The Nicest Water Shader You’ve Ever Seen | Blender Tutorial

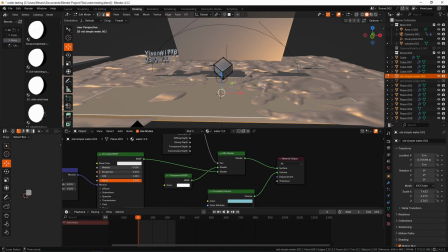The way that you flip normals, go into edit mode, grab all of the faces, and then just hit Alt N on your keyboard and just flip.
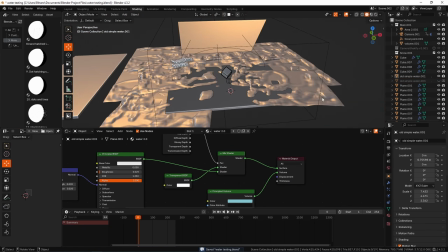In my case, I purposely set the normals to be flipped the wrong way around because I like the kind of detail that it gives the water just for this particular render,
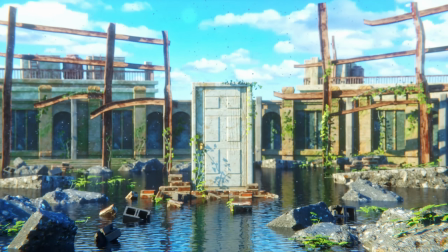but I'm sure in many cases you wouldn't actually want that. Now, some tips for making it look good regarding surrounding lighting and environment.
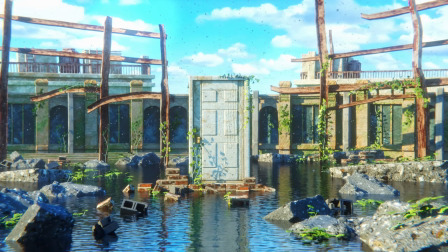I'd say to get some objects in and around there, potentially like I have in my Suzume render, as well as here in this one.
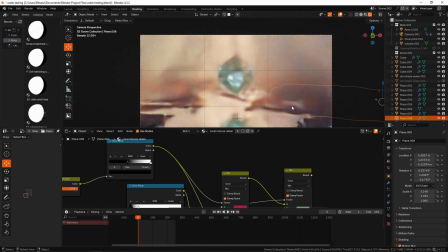I've got this kind of coral terrain which is sort of scattered around, and it breaks up the water a little bit.
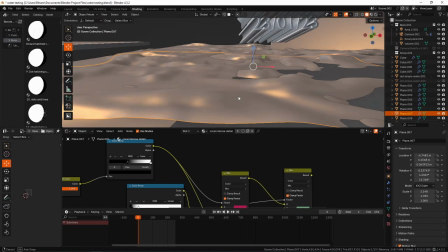Doesn't look great, but it's mainly just got some nice color to it, and it was more of an experiment by me to just see what I could do with the displacement map.
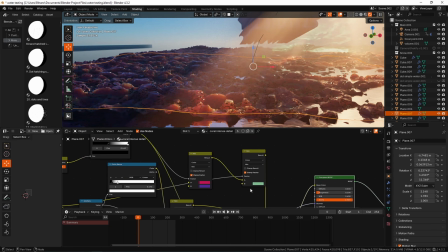Displacement focused node tree with some cool colors being mixed around and all of that. In this case, I've done something similar.
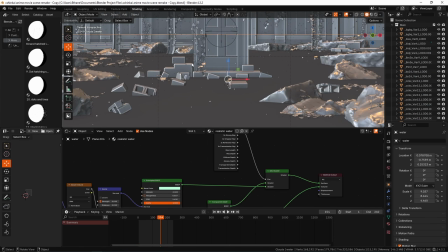I like to keep this kind of like front bit.
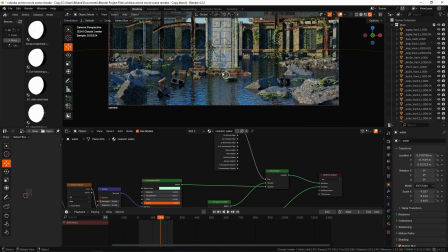I'd recommend keeping the bit in the foreground where your camera is looking down, partially clear at least, just so that you kind of get a sense of that water.
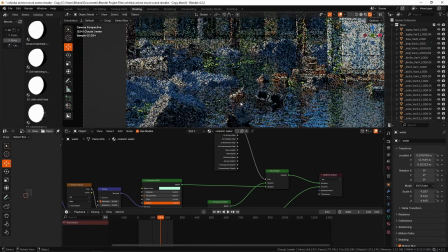And also it's just like messy composition sometimes to have objects like strewn all throughout.
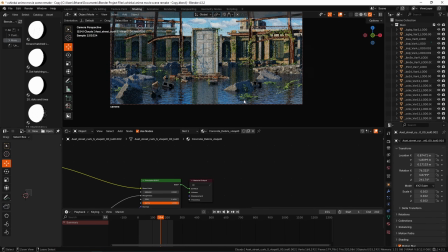I think something to break up the monotony can be very beneficial as long as you're not just like distracting from it, from the render, you know?
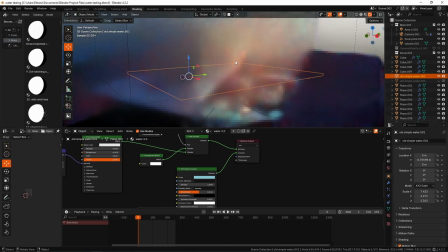Yeah, so also notice the lighting that you utilize is quite important.
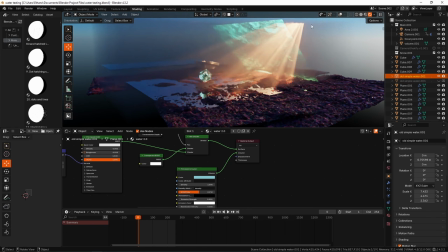You can see that the light that I've got going on in the scene is very intense and orange.
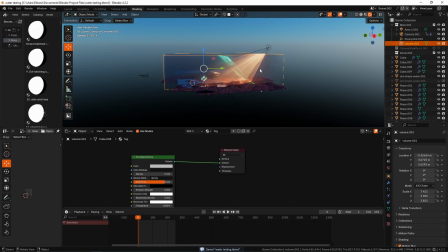The water's aesthetics are very fully based on the stuff that's influencing it and the stuff that's around it. So it's good to keep that in mind when you're sort of choosing the colors and placing your lights.
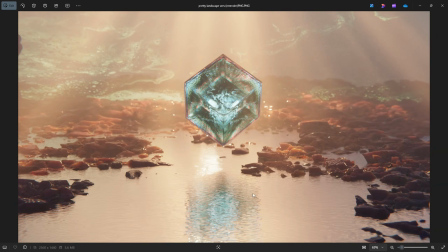But definitely try and use depth of field and just like other objects to sort of blur or obscure other bits of the water to break it up.
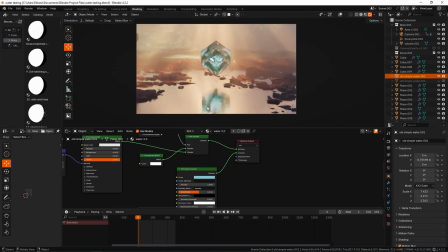Recognize that this water shader is good, but also know its limits, as it can look a tad repetitive without some breakup.
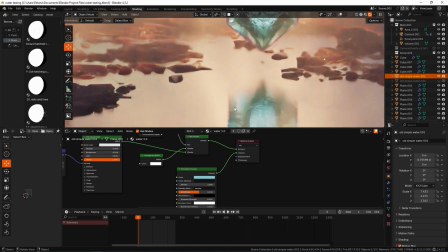But I hope that you found this useful and that you like the shader, and that's that. Thanks so much for watching.
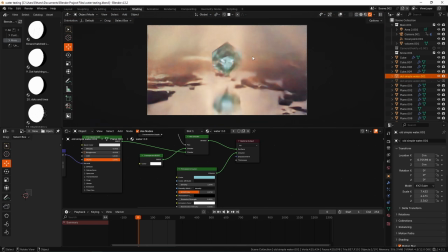The upload schedule will slowly return. Clint has announced a brand new 3D challenge, so you can look forward to seeing something come together
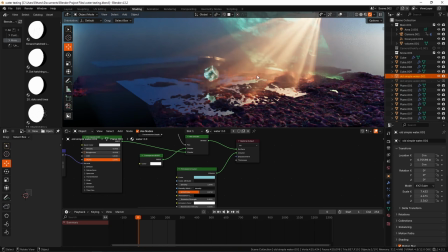gradually over the next few weeks for that one, and hopefully I'll get up something of a submission.
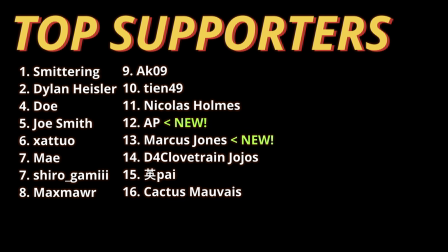In other news, I've been on holiday, spending quite a bit of time with family and a bit of time with friends as well, and it's been a great time. But yeah, I just have not been making YouTube videos. Regardless, we're back now.
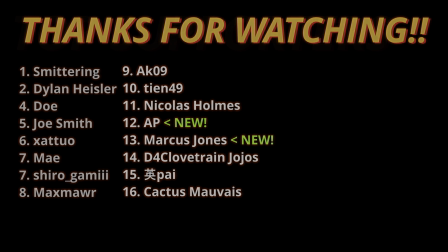My trip in Japan was extremely enjoyable, and I hope to kind of include bits and pieces of that in some of my upcoming videos.
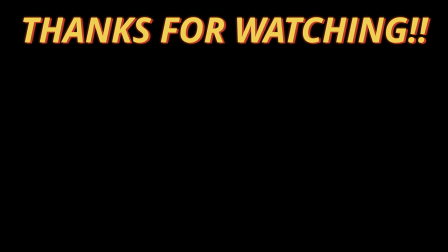Malaysia as well. Those are the two places that I was in. Thanks so much for watching.
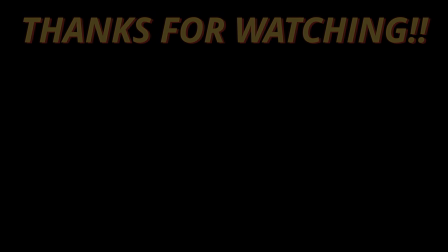It's been Yezin, and I'll see you guys in the next one soon. Goodbye.